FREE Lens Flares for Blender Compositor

Hello, welcome back. Lens flares. Yeah, today we're going to talk about them because they're super important if you want your renders to look realistic, and they're one of the best ways to add that like cinematic vibe to your renders. In this video, I'm going to go into why they're important, and if you guys feel like sticking around,
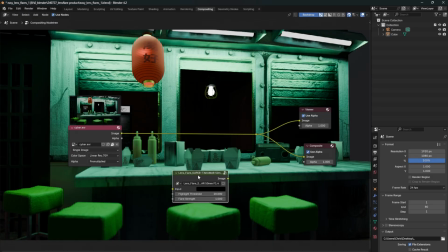[0:14]
I'm going to share some like dead simple free lens flare node groups that you can just plop into the Blender compositor. I modeled them after real cinematic lenses, so they look great and you don't need to know what you're doing. They just like kind of work automatically. And if you just want the lens flares, they're down there, you vultures. So what are lens flares? You probably already know this,
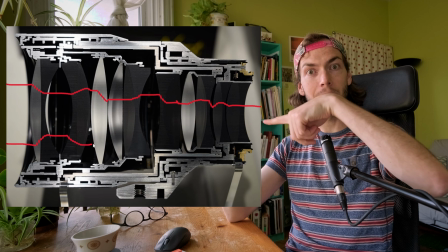[0:31]
but lenses work by taking in light and refracting it through a bunch of glass pieces so that it focuses on a digital film sensor or film in the back of the camera.
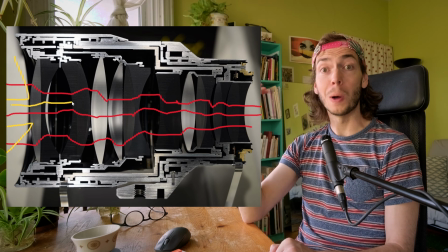[0:40]
However, no glass is perfect, and a small part of that light, instead of going through all the glass pieces, is reflected and bounced off of the glass pieces inside and just kind of keeps bouncing around until it finally gets to the sensor. Normally you can't see those reflections because the light is relatively dim, but if we're talking about a light source like the sun,
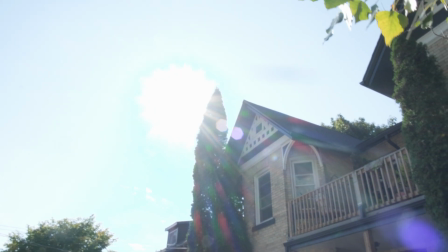[0:59]
which is thousands of times brighter than the shady spot in the scene, then you're gonna notice those internal reflections from that particular point where the sun is. In fact, the lenses in your own eyeballs add artifacts to literally everything you've ever seen. If you go for a walk on a dark night and look up into a street lamp, there's gonna be some glare. I mean, I hope so. Either that or I have an astigmatism I don't know about. But yeah, it's not gonna look like a 3D render where the only bright parts are exactly where the emissive materials are. It should look kind of like this. So if not a single human being has ever looked at a street lamp without it glaring into their eyes, why are we posting renders without glare on the street lamps? Webcams, iPhones, DSLRs, cinema cameras, even your eyeballs, as I talked about, all produce lens flares of some sort.
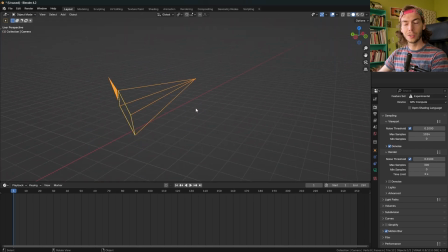[1:41]
If we take a close look at the camera in our Blender scene, you'll notice it looks a little bit different than, say, this camera right here. There are a few differences, believe it or not. Can you tell me what they are? Probably the biggest one is that the Blender camera doesn't actually have any physical glass in front of it. There's no way for bright light to flare out and capture all those realistic imperfections that literally every other way of capturing a 3D scene has, like, baked into it. And so if you want your renders to look like they were shot with a real camera, we gotta fake that.
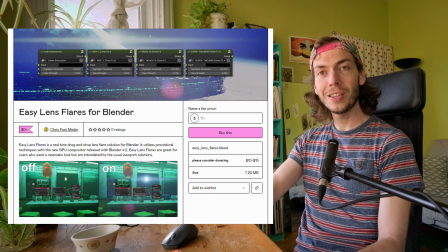[2:09]
Which of course leads me to easy lens flares. These are the procedural lens flares that I made for the Blender compositor.
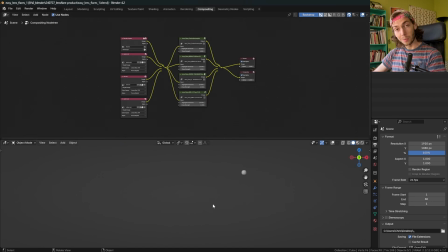[2:16]
And this is the blend file specifically that you can download in the description. Yeah, I'm just gonna get into rendered mode here and the viewport compositor should be on.
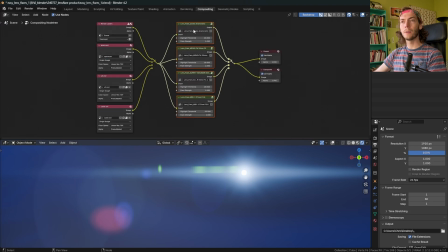[2:24]
Yeah, so yeah, we've got four lens flares here. For all of them, I referenced real cinematic lenses, mostly from this video by Pasta Matt.
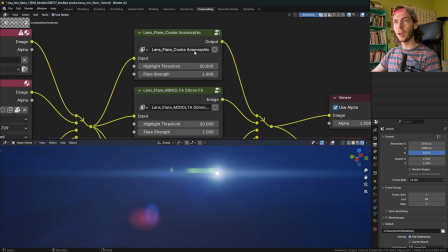[2:33]
Thank you, Pasta Matt. So this first one is the Cook anamorphic lens flare. This one's really good for like sci-fi scenes.
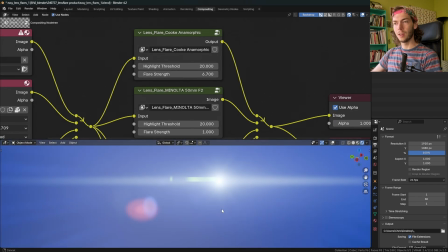[2:38]
You can just like crank the flare strength and yeah, just get those huge wide kind of blurry flares going on.
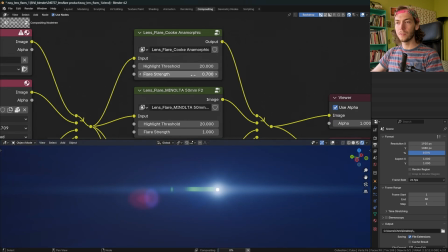[2:46]
Or if you want, you can dial it back and just kind of give your scenes a bit more of a realistic, down-to-earth cinematic vibe.
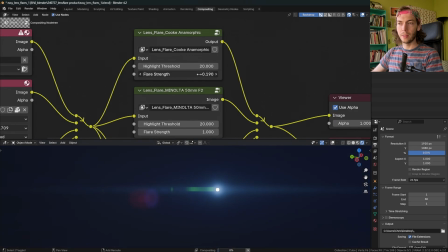[2:52]
Only barely noticeable. Have it like there or something like that. People will feel it more than notice it.
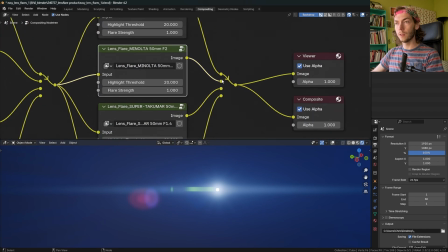[2:57]
And then next is the Minolta 50mm. This one's the most subdued of the bunch.
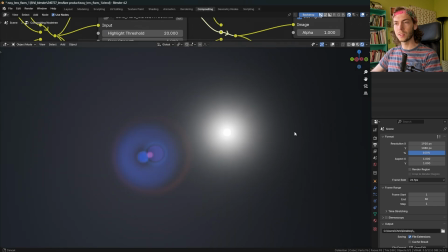[3:02]
There's some nice halos that recede once the light source gets to the middle of the flare.
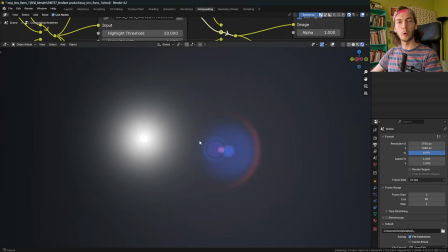[3:08]
It just kind of adds a little bit more movement when the light is going around.
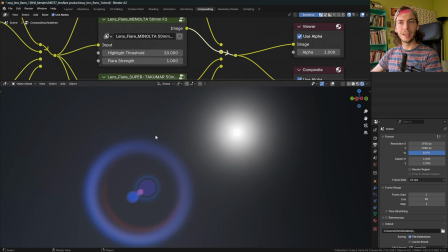[3:11]
I'd use this one probably for like daylight shots, just to add like a little bit of haze and a little bit of that flare effect, but nothing too crazy, you know?
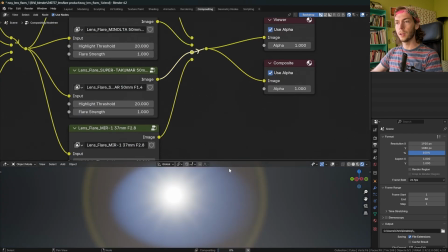[3:18]
All right, and the third one is the Super Takumar. Let's pop it in there. This one's just like a really good all-around kind of flare.
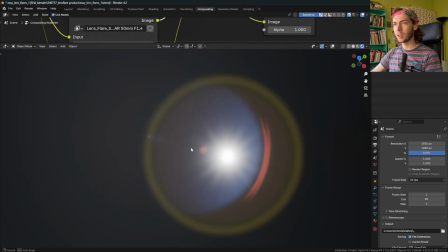[3:25]
I just like it. It's like really pleasing. It's got nice glare. It's got nice little orbs here.
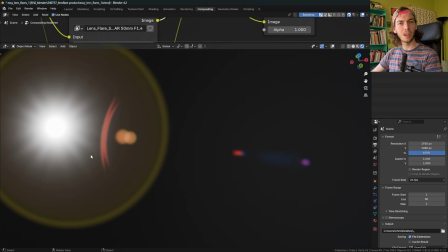[3:31]
This big kind of yellow ring. I feel like it's just a good one. Lastly, we have the MIR 1 37mm.
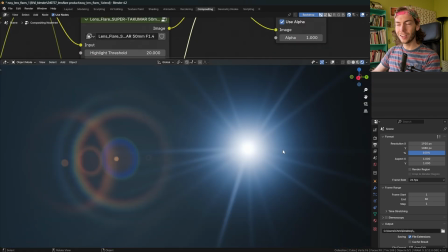[3:38]
Let's just get that. This one's just kind of gritty. It has this huge flare that kind of covers most of the frame.
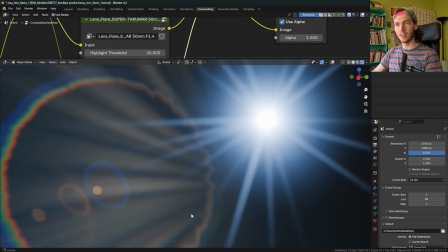[3:44]
It's got some extra like gold flares that that flare out sometimes when the light gets super intense like that.
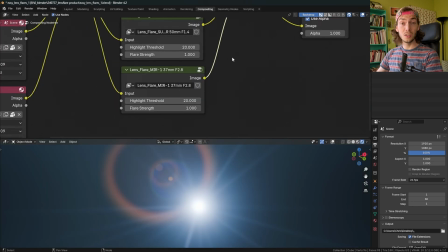[3:49]
Yeah, that's what that one looks like. And to use these things, you see there's only two sliders. I really wanted to make them easy to use so like anyone can use them and they just kind of work. This top one is the light threshold. That's how bright the light needs to be before it starts flaring out. The default highlight threshold is 20.